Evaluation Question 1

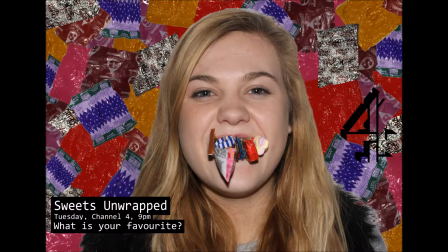[0:00]
Our documentary follows the codes and conventions of documentaries in various ways. To ensure that our documentary conforms to the typical conventions, we analysed a number of documentaries that are already out there during our research to ensure that ours would look as professional as possible.
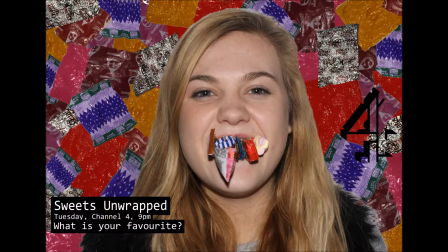[0:14]
When we were analysing the documentaries, we picked out certain aspects which were shown to be common throughout the different ones and then decided that we would include these within our own.
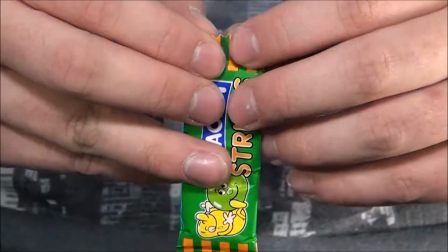[0:24]
We have edited the documentary so it is fast-paced, as this is a general convention of documentaries.
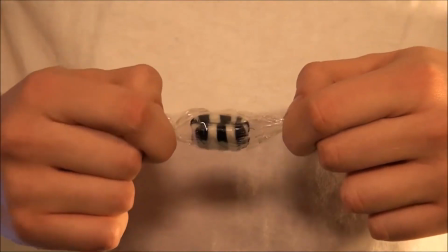[0:29]
We did this as we like the way it looks, as it ensures the audience don't lose interest as there is something always changing on the screen.
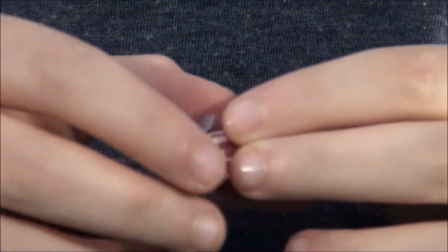[0:36]
We also edited our documentary so that it fit in with the music, so this way it looks more professional.
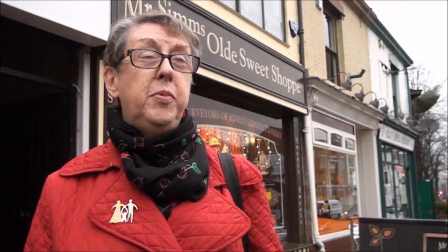[0:47]
We use Vox Pops as these are another convention of mixed genre documentaries.
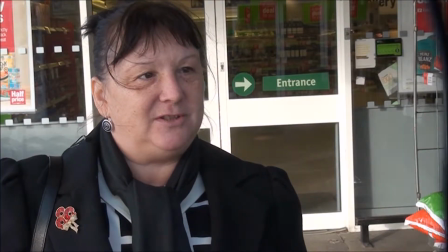[0:51]
We use these for simple questions where there are a range of opinions, such as what is your favourite sweet and where do you buy sweets from,
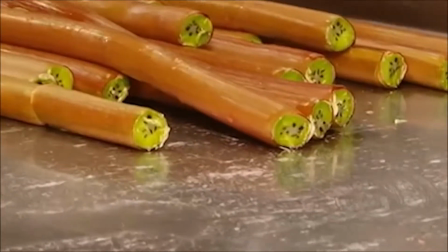[0:58]
as this is an easy and useful technique to get a wide range of views from the public across to the audience.
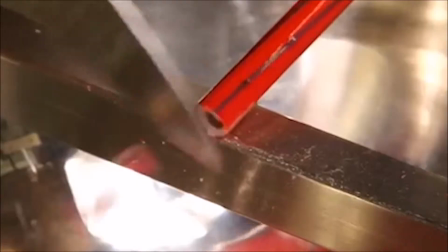[1:04]
We also used archive material within our documentary, as this is also one of the conventions of documentaries.
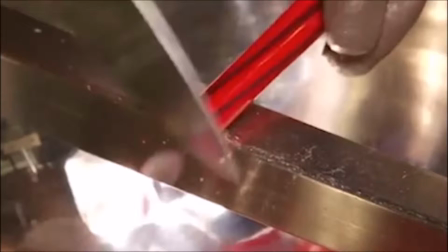[1:09]
When completing our running order, we decided to use the archive footage of sweets actually being made, as this was footage we thought was necessary for the documentary and we didn't have access to film this kind of footage ourselves.
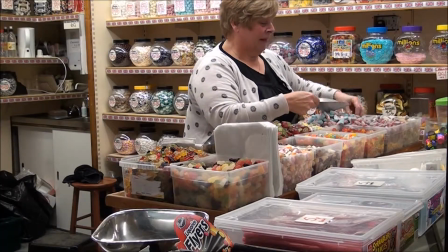[1:21]
We used plain simple text for our graphics, with the name in a larger font and relevant to the subject on the line below in a smaller text size.
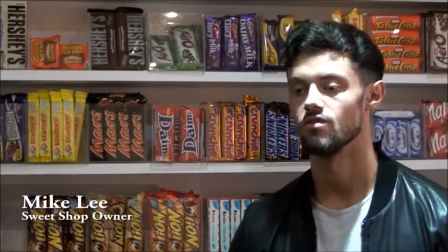[1:28]
Being plain and simple ensures the information is there but not too distracting for the audience.
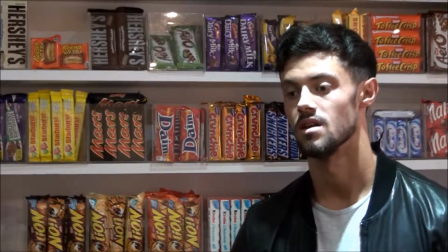[1:33]
We also position the text onto the opposite side to which the interviewee is sat, making it more visible.
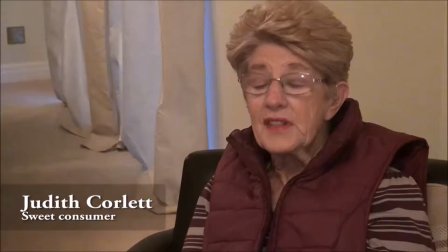[1:39]
This is another convention of documentaries. The interviews that we have filmed for our documentary follow the standard medium close-up shot,
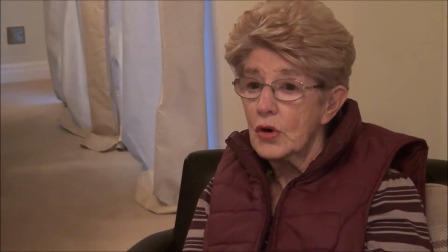[1:47]
with the person situated to either the left or right with using the rule of thirds to ensure that the eye line is situated 1/3 of the way down the screen.
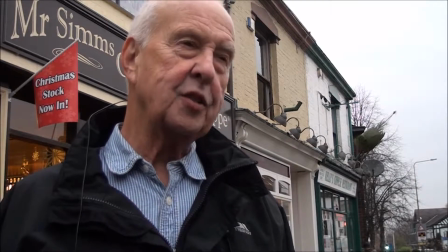[1:55]
Our documentary follows a typical convention of documentaries, as when we filmed our interviews,
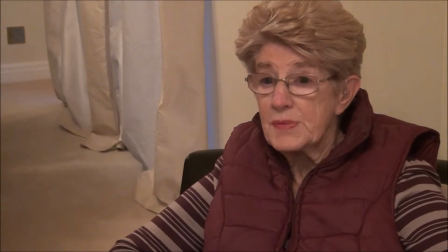[1:59]
we ensured that the mise-en-scène was relevant to either the subject, being sweets, or the interviewee's natural environment such as their home.
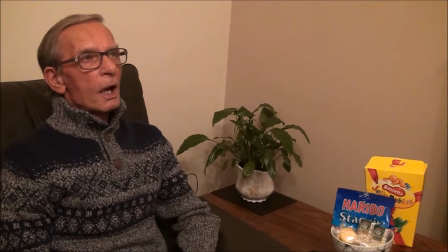[2:07]
When we filmed the interviews with the professionals,
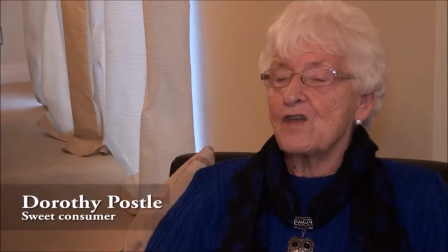[2:09]
we asked if we were able to film these on the shop floor so that we could get the correct mise-en-scène for the shot, but when filming Lucas, a 6-year-old sweet consumer, we decided to film this within his bedroom, as he is not a professional and his bedroom environment is most relevant to himself.
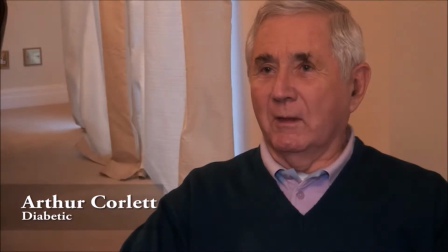[2:23]
We also found that this would be plain and therefore not too distracting.
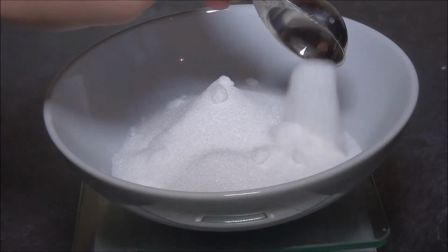[2:29]
We've used a professional female voiceover for the documentary, as for the genre of our documentary mix.
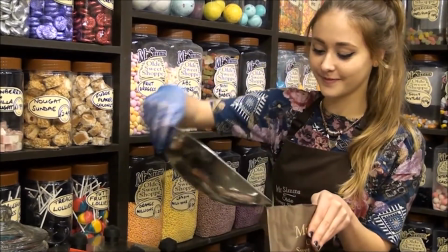[2:35]
A voiceover is one of the key conventions. We used a female voiceover as we found that this would be most relevant and fit in with the topic of sweets.
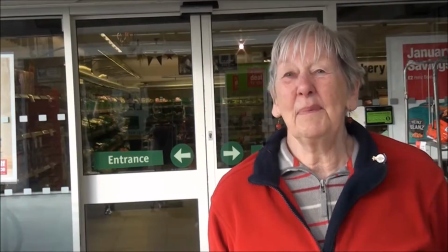[2:43]
We used the voiceover to create a narrative for the documentary.
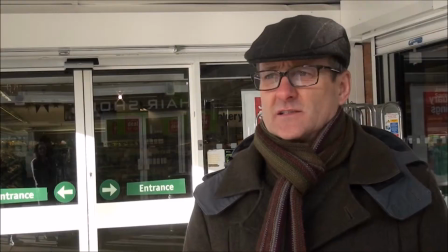[2:46]
We also found that including statistics and facts into the documentary is a convention, and that this mostly comes across to the audience through the voice.
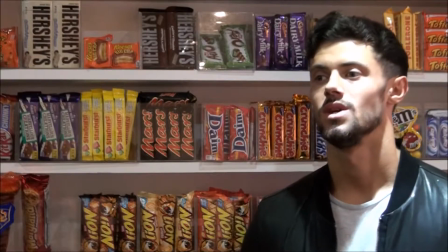[2:53]
So therefore we decided that any statistics that we had, we incorporated into the voiceover.
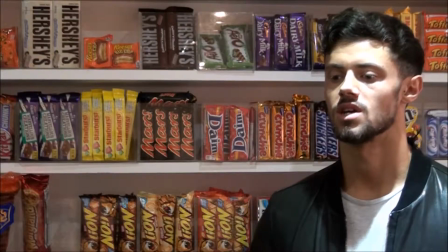[2:59]
To avoid jump cuts, we have used cutaways so that two answers to questions could be put together.
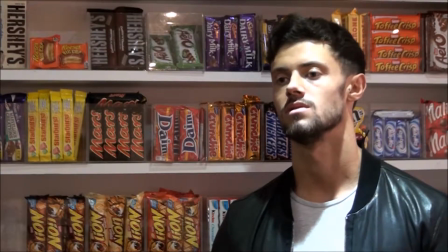[3:04]
We also use cutaways so that the audience don't get bored when watching, and that there is always something interesting going on with the visuals at one point,
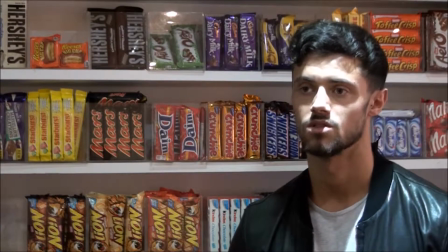[3:12]
instead of watching one straight interview. When filming our cutaways, we planned these well so that they were relevant to what the interviewee is talking about at the time.
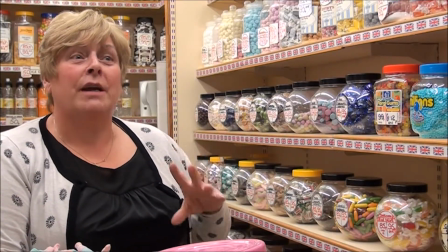[3:20]
For example, when during the interview with the Mr. Sims worker Abby,
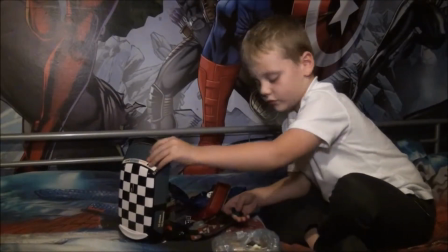[3:23]
we have used cutaways of the stock in the shop, and during the interview with the old lady, she was speaking about Willy Wonka,
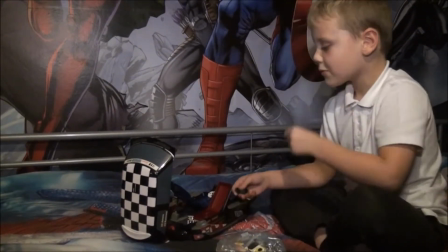[3:29]
so we've used a cutaway from the film.
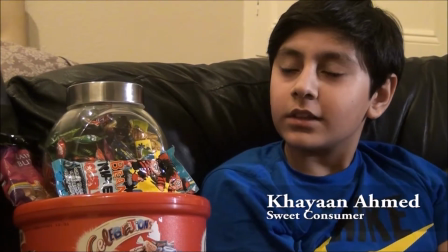[3:31]
We have also used a cutaway of the outside of Morrison's when Mr. Sims' shop owner is talking about competition with other stores.